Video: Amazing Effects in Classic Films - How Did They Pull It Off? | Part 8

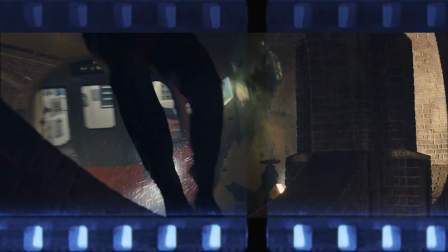[0:00]
Heads twisted around, cartoons in the real world, tornadoes, and train crashes. It's pure pandemonium on today's amazing effects, but can you guess how it was done before we show you? As always, you got a bunch of clips in front of you there. You're gonna watch the clip and try to figure out how they did the effect with what they had available to them at that time. Yes, and then I kiss, kiss, kiss. You want to kiss, kiss, kiss. Yes, pressing play.
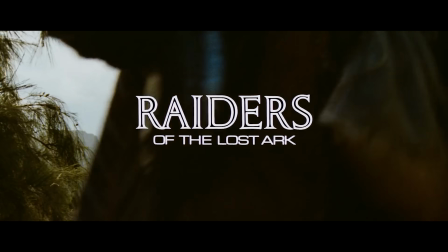[0:27] No, I'm not. Hello?
Raiders of the Lost Ark.
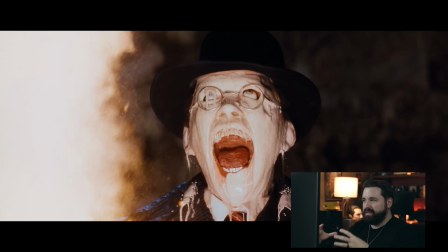[0:32]
Ooh, how fun. Isn't it they just built a prop that they melted slowly but then sped it up to quickly melt?
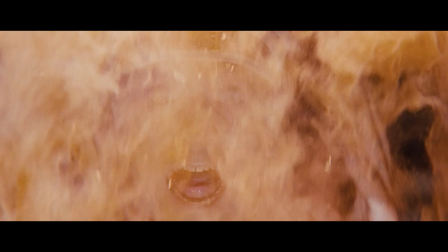[0:40]
So they just actually melted it and just sped it up. If you're a cinephile like myself, I guarantee you shouted the answer out already.
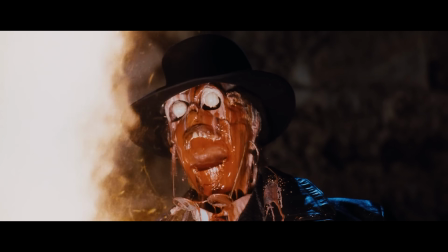[0:47]
This is one of the more well-known and one of my favorite effects.
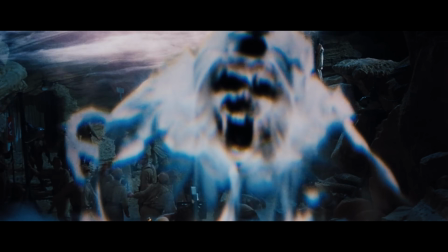[0:51]
This whole sequence is an amazing mix of practical and optical, but this face melt moment is just so genius.
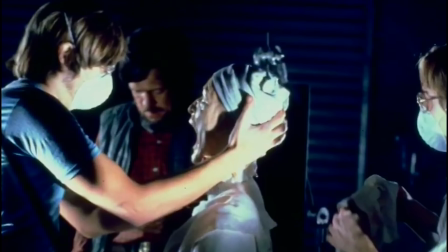[0:58]
The first step in creating it was making a mold of the actor's head using alginate, which is the same thing dentists use to make molds of teeth.
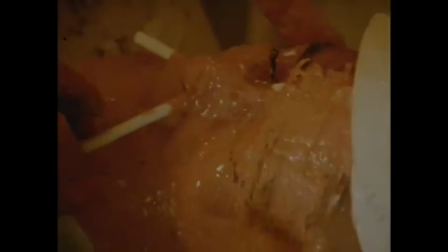[1:05]
Because they needed this to melt fast, they created a special kind of alginate using gelatin.
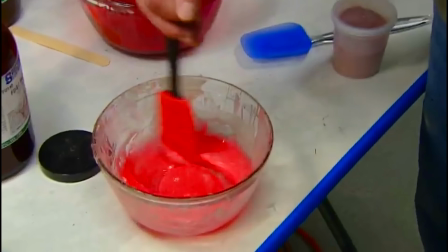[1:11]
Then layers upon layers would be molded and placed under the prosthetic face,
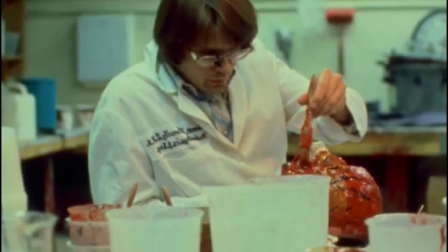[1:15]
with each layer being painted a different shade of red and adding yarn to create the look of veins.
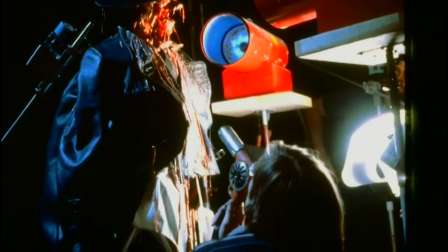[1:21]
The fake head was then put between two propane heaters, and Chris Wallace, who did the special effects makeup effects,
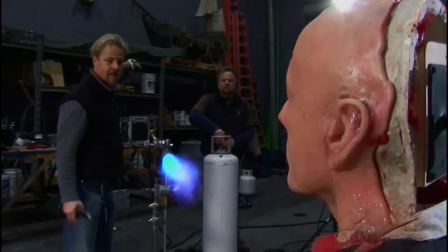[1:27]
aimed a handful of heat guns from underneath, moving it as necessary to even out the melting process.
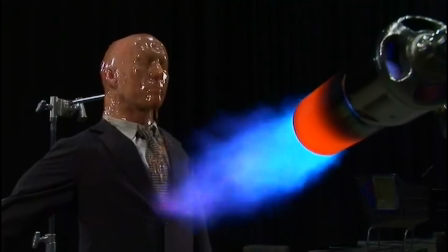[1:33]
They shot this in one long take, which took about 10 minutes for the face to melt completely. Then it was sped up in the lab, and that was it. They had one of the most iconic shots of all time. So much so that creatives to this day still obsess over it, like myself or even the Corridor crew who recently remade the effect on their channel.
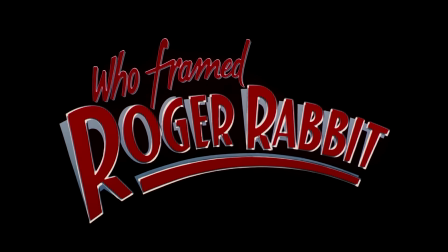[1:49]
True ingenuity always stands the test of time. So this is like for the interaction of him and the animation, right?
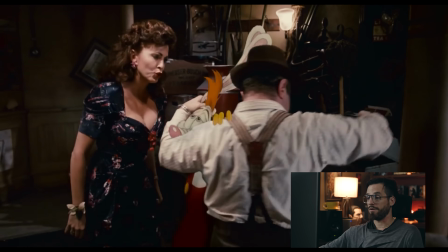[1:57]
I know that would be an insane challenge as an actor to have nothing there, but that seems so fun.
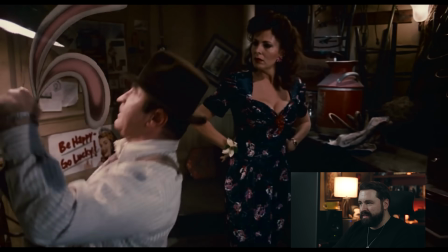[2:03]
They just hand drew onto the footage and then they used people moving stuff to move like the props and stuff inside the scene.
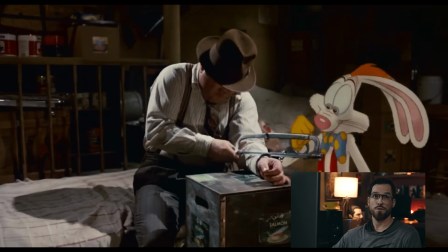[2:09]
Yeah, there's just nothing there. He just did it like this with some eye lines, and then they just put our friend in later.
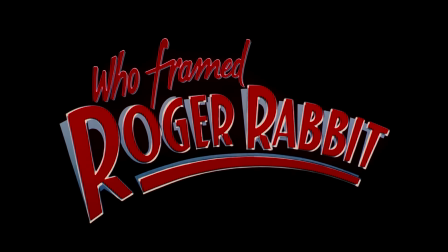[2:16]
Directed by Robert Zemeckis, Who Framed Roger Rabbit came out in 1988,
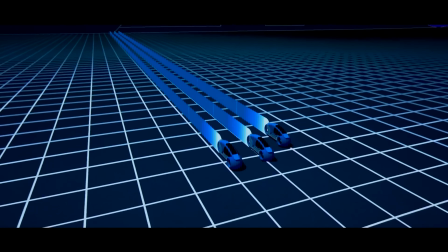[2:20]
right as early CG was starting to pop up in films like Tron in 1982, The Last Starfighter in 1984, and Young Sherlock Holmes in 1985.
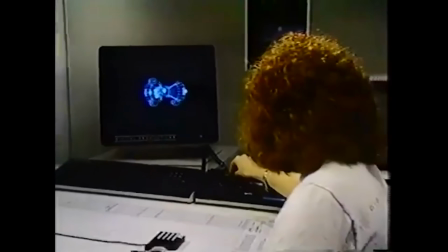[2:28]
But it was still limited, expensive, and not used for compositing or animation like we think of today.
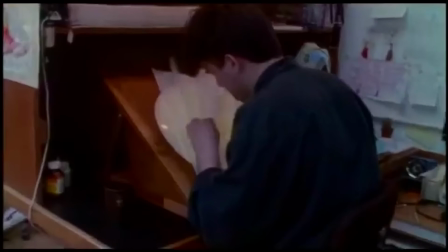[2:34]
So instead, Roger Rabbit went fully analog. Over 1,000 visual effects shots were done by hand,
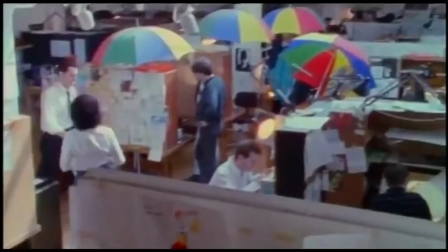[2:40]
with more than 326 animators spending 14 months to create over 82,000 individually hand-drawn and hand-painted cells.
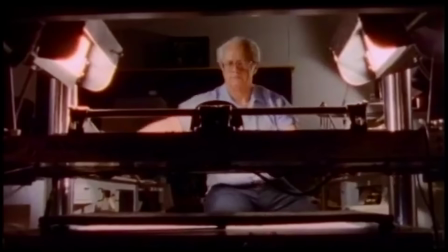[2:48]
Each one was then composited into the live-action footage frame by frame by ILM using optical printers.
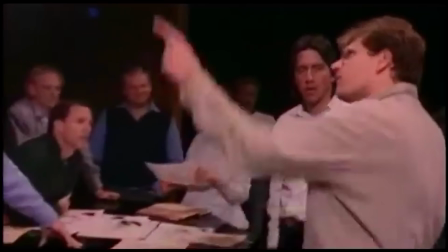[2:55]
But the thing that really sums up their approach is what they call bumping the lamp,
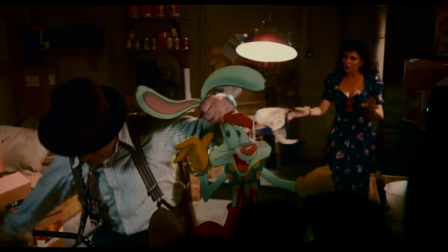[2:58]
which was coined from this scene here where Eddie and Roger are handcuffed together and repeatedly bumping the overhead lamp throughout the scene.
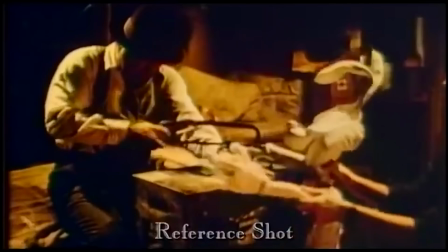[3:05]
The swinging lamp caused a constant shift in the light and shadow,
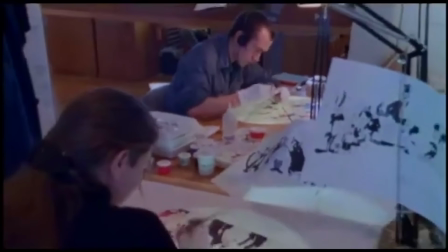[3:09]
which the animators then had to painstakingly track frame by frame over a fully hand-drawn character.
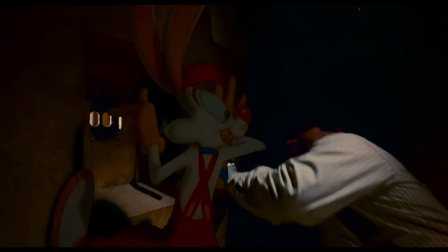[3:14]
They would also adjust the perceived light intensity on Roger according to how close he was to the lamp,
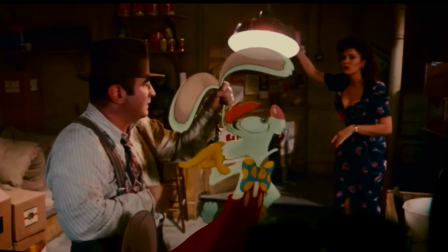[3:20]
then even made his ear transparent in the light, and all of this using multiple lighting maps,
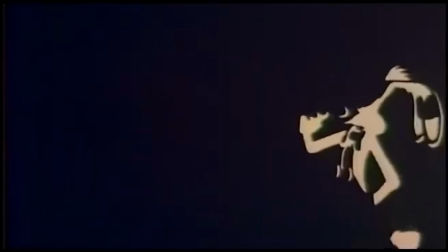[3:25]
including base color, shadow, highlight, and rim to give the character depth and dimensionality.
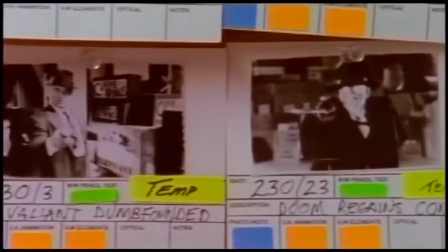[3:30]
The fact that they managed this frame by frame, often over real moving lights, is part of why Roger Rabbit still holds up today.
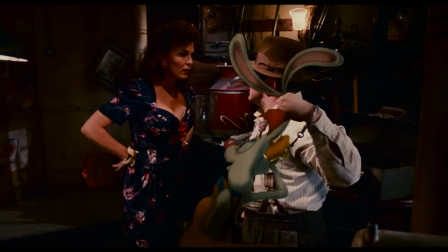[3:38]
But bumping the lamp isn't just about light, it's about putting in those extra details that glue it to the real world,
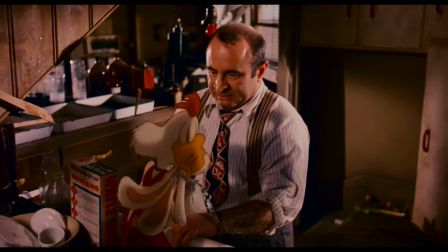[3:44]
like the light, but also the interaction with actual objects in the scene, like the handcuffs here, or a chair, or even water.
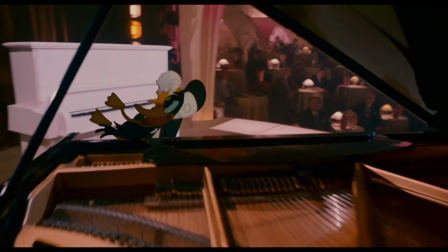[3:51]
One of the best examples of that is this scene right here. And that's a scene only possible because of the immense skill involved. And speaking of skill, before we get into that shot, let's take a look at today's sponsor, Skillshare.
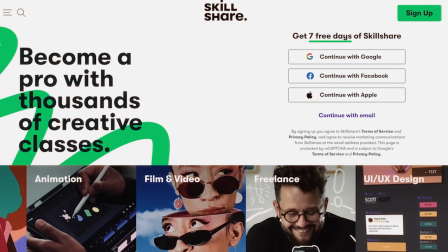[4:03]
If you're trying to sharpen your creative skills or you're just getting started,
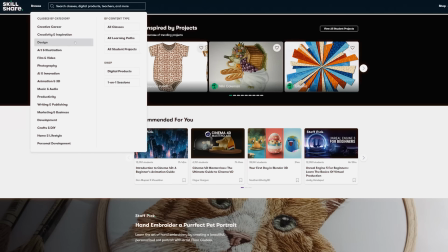[4:06]
Skillshare is a great resource with thousands of classes covering everything from filmmaking and animation to illustration,
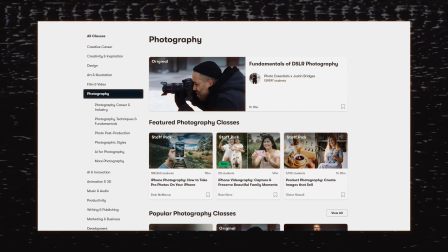[4:13]
design, photography, and on and on.
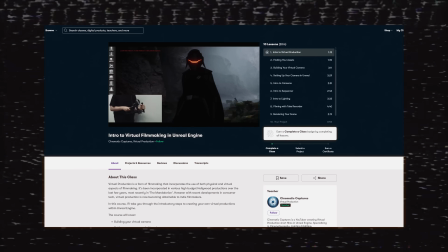[4:15]
You've got classes on Blender, After Effects, Unreal Engine, color grading, and cinematography like this one from my friend Joe Simon.
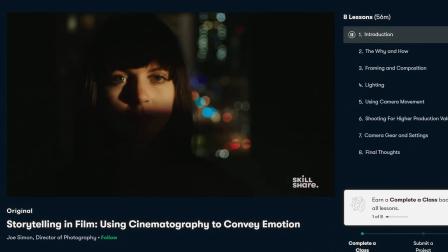[4:22]
And even if you've been wanting to get into drawing so that you can make your own storyboards, here you go.
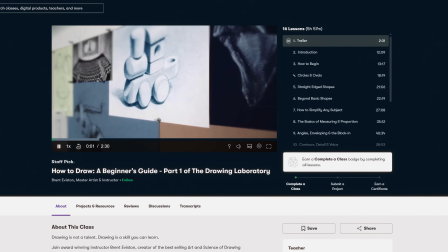[4:27]
And it's not just about making things. Nowadays, being a storyteller means building your own audience to tell those stories too.
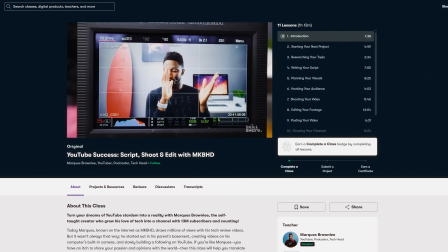[4:34]
And there are some great classes to help you get started with that, like this one from MKBHD or these on social marketing.
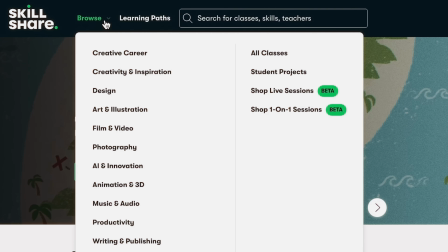[4:40]
I mean, it is a fact that we can't just create stuff. We have to figure out how to get people to find it.
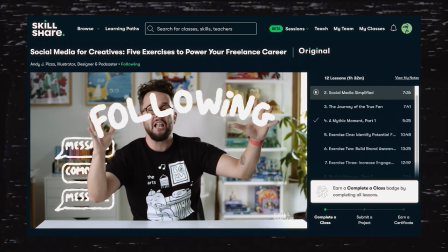[4:46]
And as modern creatives, we have to wear more hats than ever before. We're the talent, the studio, the marketing department, so resources like Skillshare really do open up new doors of what's possible for you.
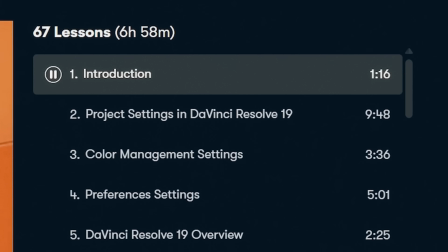[4:55]
The lessons are all broken broken down into bite-sized segments so you can move at your own pace.
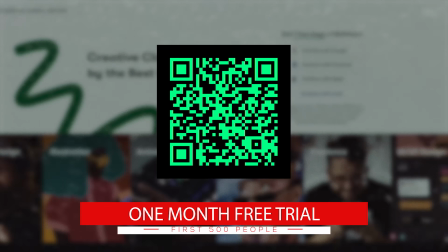[5:00]
But the best part is the first 500 people to click the link in the description or scan this QR code will receive a 1-month free trial to Skillshare. So get started today. But now, let's get back to Roger Rabbit.
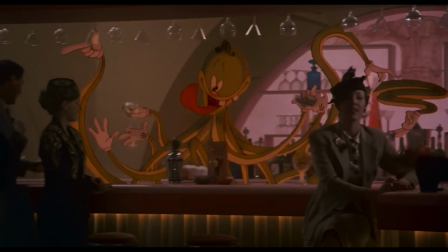[5:14]
This specific scene was one of the more difficult scenes to pull off for the film.
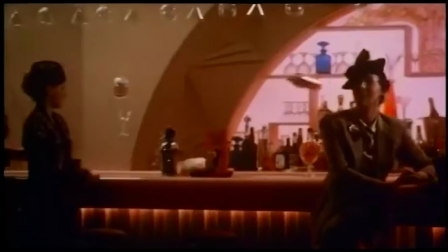[5:18]
The filmmakers had to build the set 8 feet off the ground so that the puppeteers could be beneath it to move trays around on rods in the designated track.
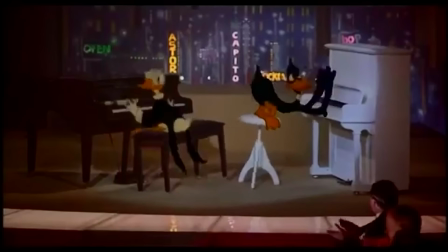[5:25]
The pianos were also on their own hydraulic lifters and collapsible legs were installed so the instruments would react to the animated characters' performances.
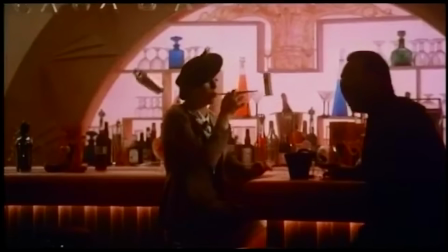[5:33]
And for the octopus bartender, they put the objects on strings and had the puppeteers give it movement and a flowy appearance.
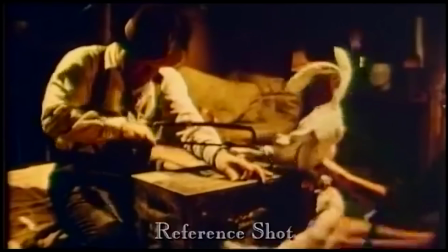[5:39]
On top of all that, they shot many of those scenes twice, once with a reference model or puppet to establish an eye line and to give the animators reference, and once for the actual scene.
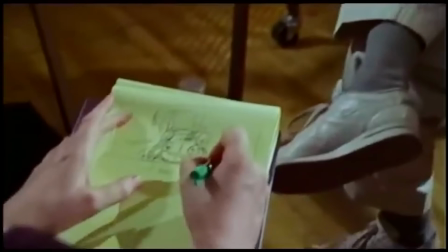[5:48]
The level of precision and problem solving that went into bringing this film to life genuinely blows my mind to this day.
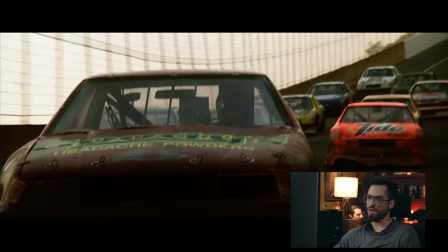[5:56]
Days of Thunder, I've never seen this. Also haven't seen this. Lightning McQueen would have smoked Tom Cruise's ass.
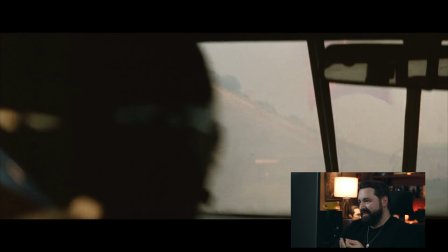[6:03]
What is the effect? They crashed. There's a crash. And they're driving fast.
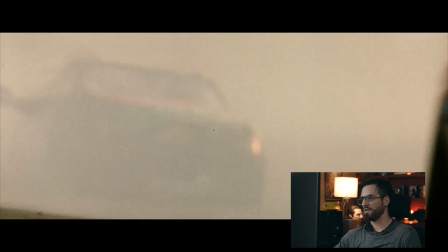[6:09]
Yeah, I mean, the opening shot is definitely a real race, it looks like. These are just men racing.
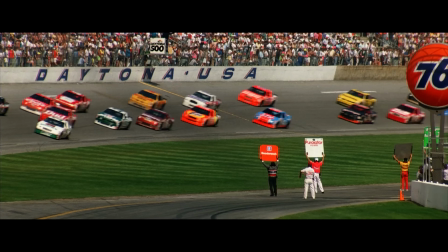[6:14]
What is the effect? This one is incredibly cool because they didn't just stage racing scenes, they shot inside an actual NASCAR race.
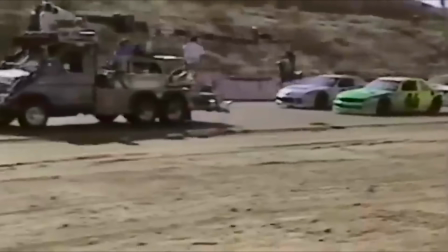[6:23]
They put 2 fully rigged out picture cars, which is what Hollywood calls vehicles used on camera,
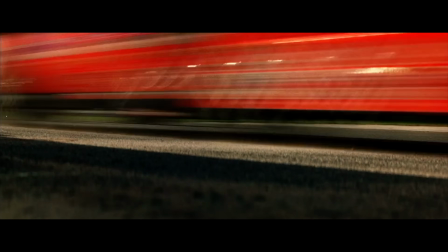[6:28]
into an actual 3-hour event, right alongside professional NASCAR drivers.
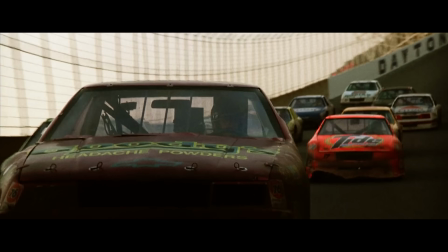[6:33]
Those picture cars were only in the race for the first 100 miles, but in that window,
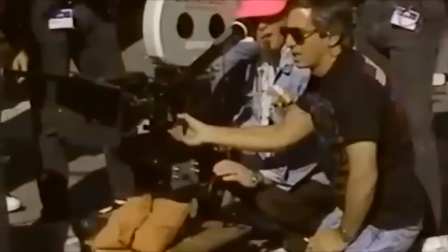[6:37]
they had 28 cameras rolling, mounted on cars, on the track, just all of the places.
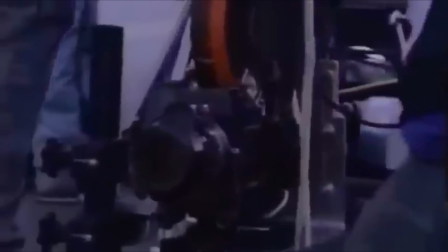[6:42]
And at the time, it was the most cameras ever used simultaneously on a film production.
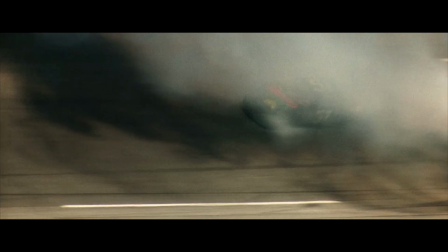[6:47]
Shockingly, the picture car in the real race was not driven by Tom Cruise. That was done by professionals.
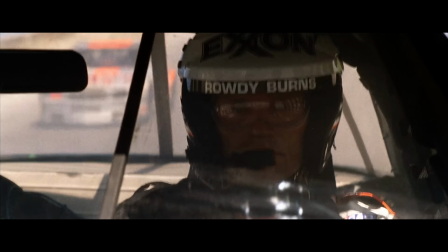[6:52]
But Tom Cruise and other cast members did get behind the wheel for stage racing scenes where they had to drive, act, and trigger the cameras themselves, much like they did for the latest Top Gun film. This is still such a fun watch.
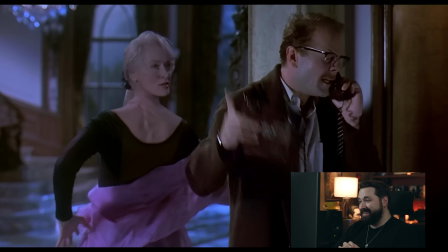[7:06]
She's that good. She can turn her own head around. That actually still doesn't look that bad.
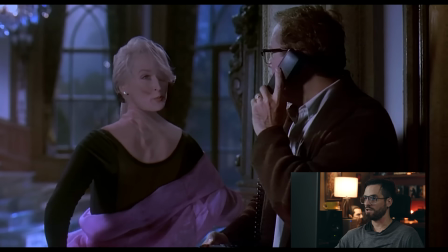[7:11]
It doesn't look, okay, it's like super great. This is a totally fair reaction by Bruce Willis.
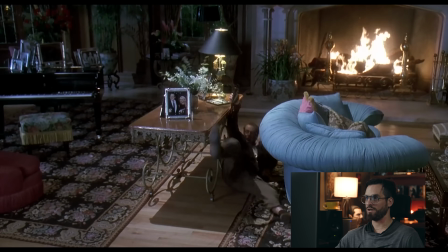[7:16]
A backwards Meryl Streep. Nah, I'm okay.
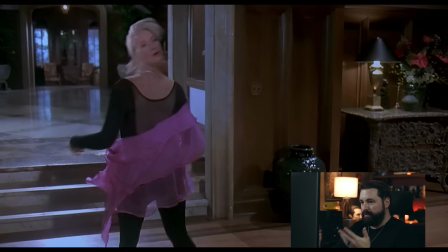[7:20]
So my guess is they shot this scene twice, once with a body double backwards, and then once forward with her facing forward.
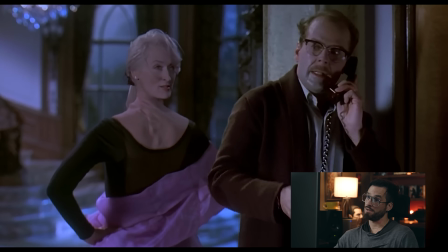[7:29]
Either her or a stunt double play it backwards, and then she did her headshot later.
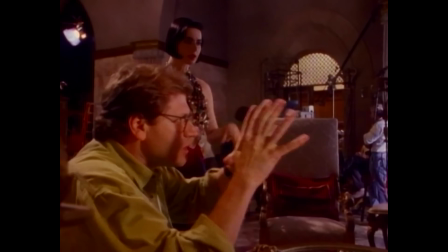[7:35]
Death Becomes Her is the second Robert Zemeckis film in this episode, and I love it.
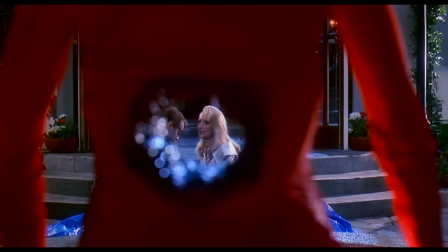[7:39]
It's weird, dark, funny, and loaded with great effects, like this moment with Streep's head spun around.
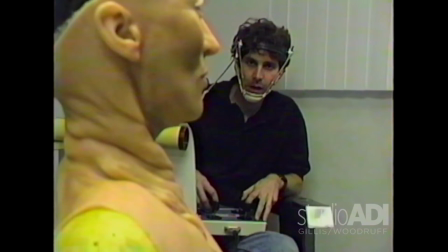[7:45]
This one was originally going to be done with an animatronic puppet head, but the end result was not what they were hoping for.
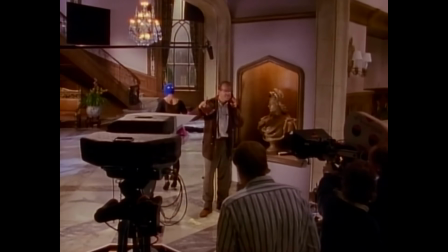[7:50]
So instead, they turned further into compositing. They filmed 3 live-action plates using a motion control system.
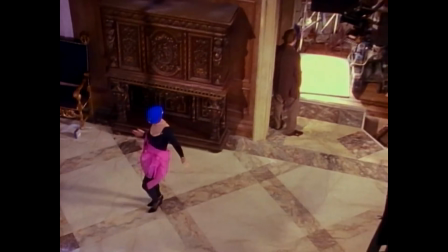[7:56]
The first was with Streep wearing a stretchy blue hood over her head and walking backward.
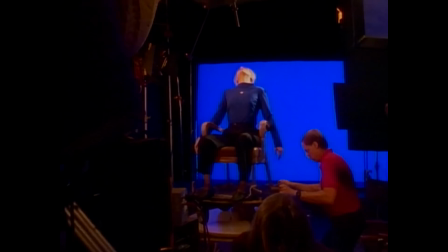[8:01]
The second was a clean plate, and the third involved Streep's performance in a blue bodysuit against a blue screen.
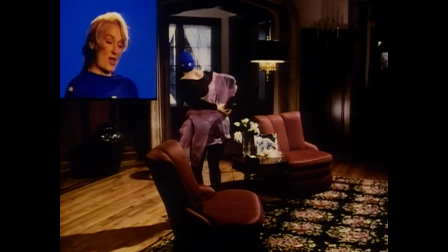[8:06]
In post, that blue hood was digitally removed off the first plate and replaced with the corresponding area from the clean plate.